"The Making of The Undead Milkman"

So what that meant was you had to shoot the film in sequence. And if this scene was messed up, you had to go back, rewind the tape back, pause at the end of the last scene, and re-film it. It was very problematic because it created choppiness. If you didn't pause it exactly right, it created some static in there. Let's face it, in this day and age, You could shoot a movie on an iPhone and edit it on a Macintosh and
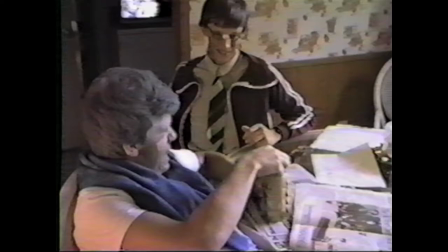[4:59]
visually it would look better than anything we did on DHS back then.
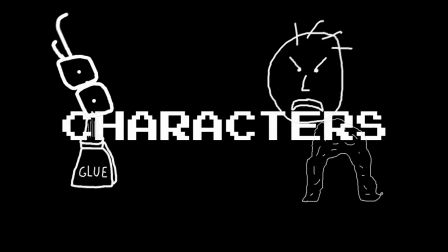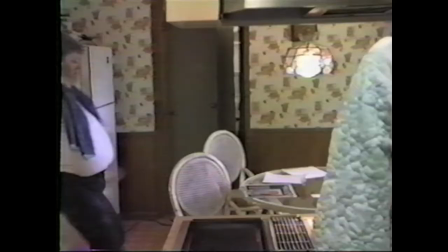[5:11]
My makeup basically consisted I think of putting talcum powder in my hair,
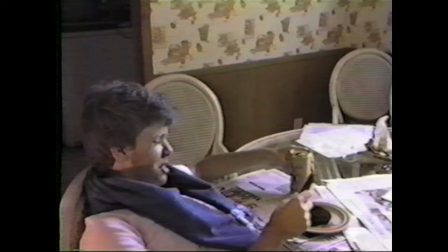[5:16]
some type of white makeup on my face to make myself look pasty and then I smeared some black makeup around to look like I had shaved and it was sort of gross.
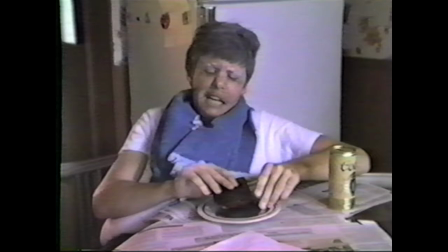[5:26]
And then I put a pillow in my shirt.
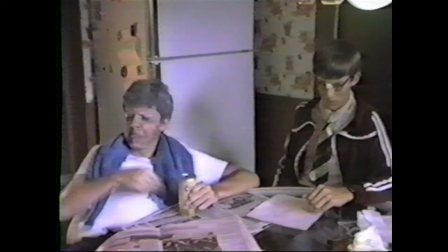[5:29]
The inspiration, I think, was a collection of dislike of authority figures growing up as teenagers.
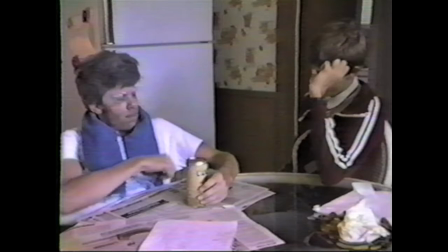[5:37]
Gym coaches or sports people or neighbors,
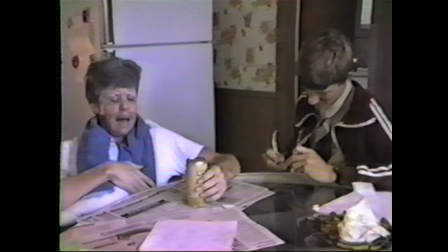[5:41]
and they were bossy, hypocritical men who would like to go yell at teenagers and tell them they were stupid.
If you don't hurry up and get a job, I think I'm just gonna kick you out. You know you're over 18.
I think it's pretty safe to say he was probably the better actor of all of us, if you had to point to somebody.
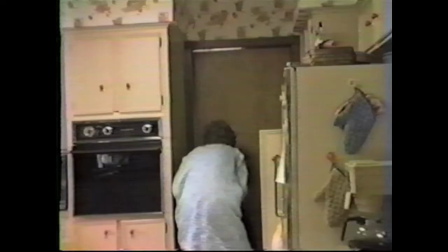[5:57]
He intellectualized his characters a little bit more than the rest of us, for lack of a better term.
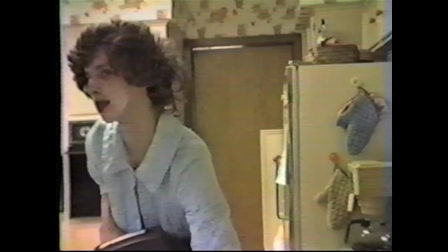[6:02]
She was sort of like the washed-up, worn-out housewife who just didn't care and went through life like a robot.
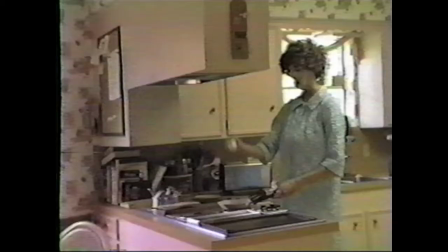[6:10]
One thing people ask me is, what's up with this guy who's always dressed up as a woman?
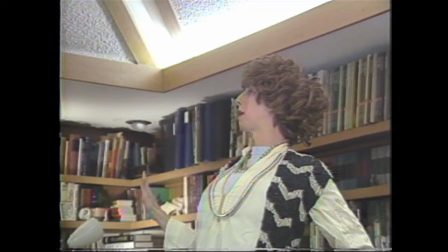[6:15]
What's his deal? John wanted to get the movies made, so he said, all right, all right, no one wants to be the woman.
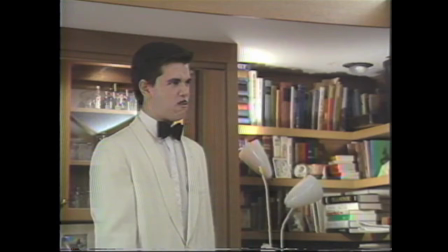[6:21]
I'll be the woman.
That is utterly disgusting! That is so foul it makes me want to vomit!
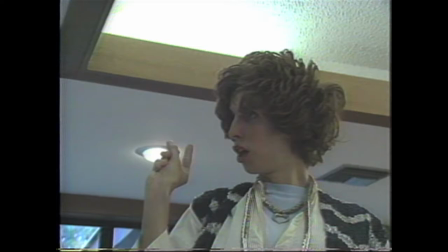[6:26]
It was kind of like the Monty Python guys. We saw them and they would dress up as women.
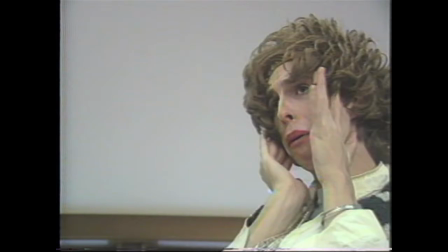[6:31]
So I just kind of emulated that.
Oh, Billy! What have I done? Billy, what have I done?
It was just my thing. It was my shtick.
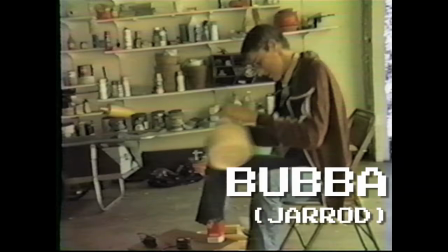[6:41]
Bubba probably epitomized all of us a little bit because I think all of us probably did better academically than both.
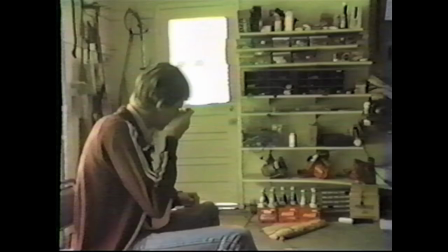[6:48] Maybe soon I'll be elected as the scientist of the year.
I think he was also an anti-hero, because in all horror movies, there's always something that you like about the main character who's fighting the monster.
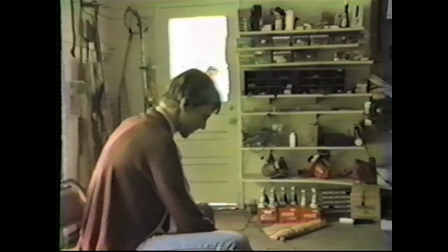[7:03]
Instead, our hero fighting the monster was this super nerd who screamed like a girl when he fought.
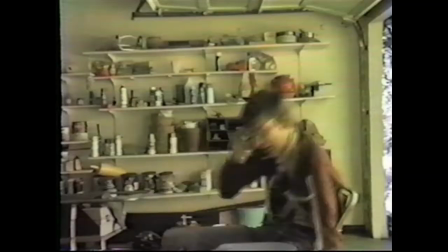[7:11]
Jared's character is probably the funniest guy in the whole movie, I think. Something about Jared's character was so weird, and he played him so spastic. Jared just made him up entirely, and we really had no idea what he was going to do, but the end result was incredible. I probably had 15 minutes of prep. Here's your part, and here's what you're going to do, and here's what you're going to say, and I would just go along with it.
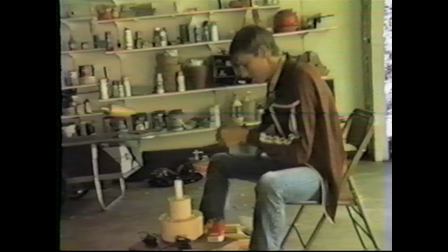[7:36]
Maybe I did my hair a different way, but that's about it. Grab a pair of nerdy glasses.
Dang, these glasses keep falling off.
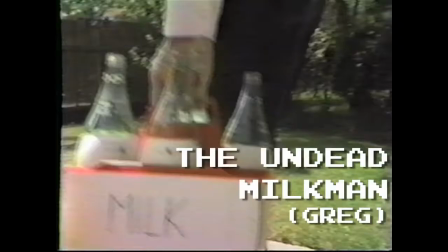Was it Roy? Why was it Roy? Who's Roy? I take credit for the peeling skin.
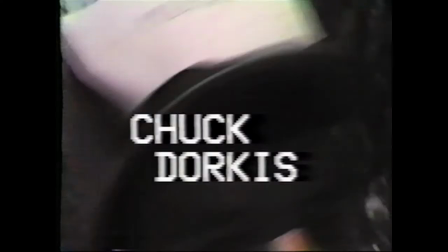[7:58]
We had figured out to put Elmer's glue on my face and let it dry and then peel that, and that looked a lot cooler. Someone in Hollywood should use that. I just kind of went ugh, just moaned the whole time.
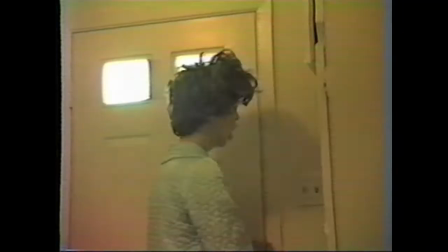[8:10]
I didn't say anything. I think I said Milkman.
Who is it? Man!
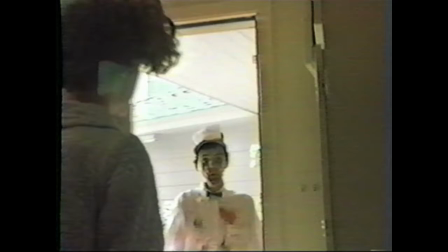[8:18] Oh, okay.
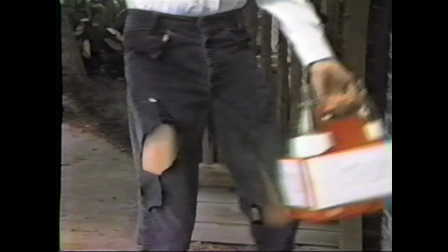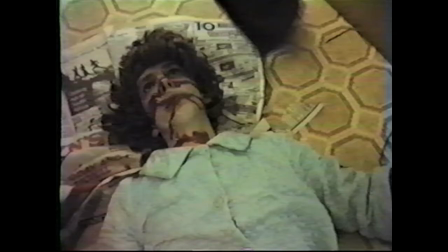[8:27]
We had a close-up of me breaking the bottle, and then I slashed in front of the camera.
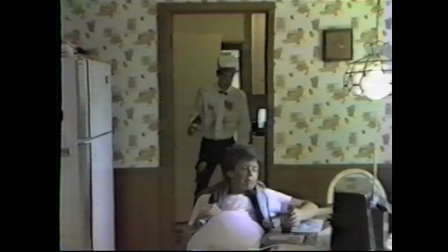[8:31]
Martha laid down, and we put a line of ketchup on her face, like her face got slashed up.
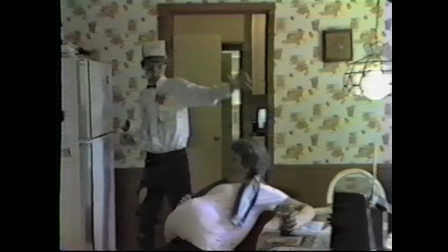[8:37] Martha, who's at the door?
He's like, damn it, Martha, where are you? Or something like that, and that's when I snuck in. He turned around and started screaming.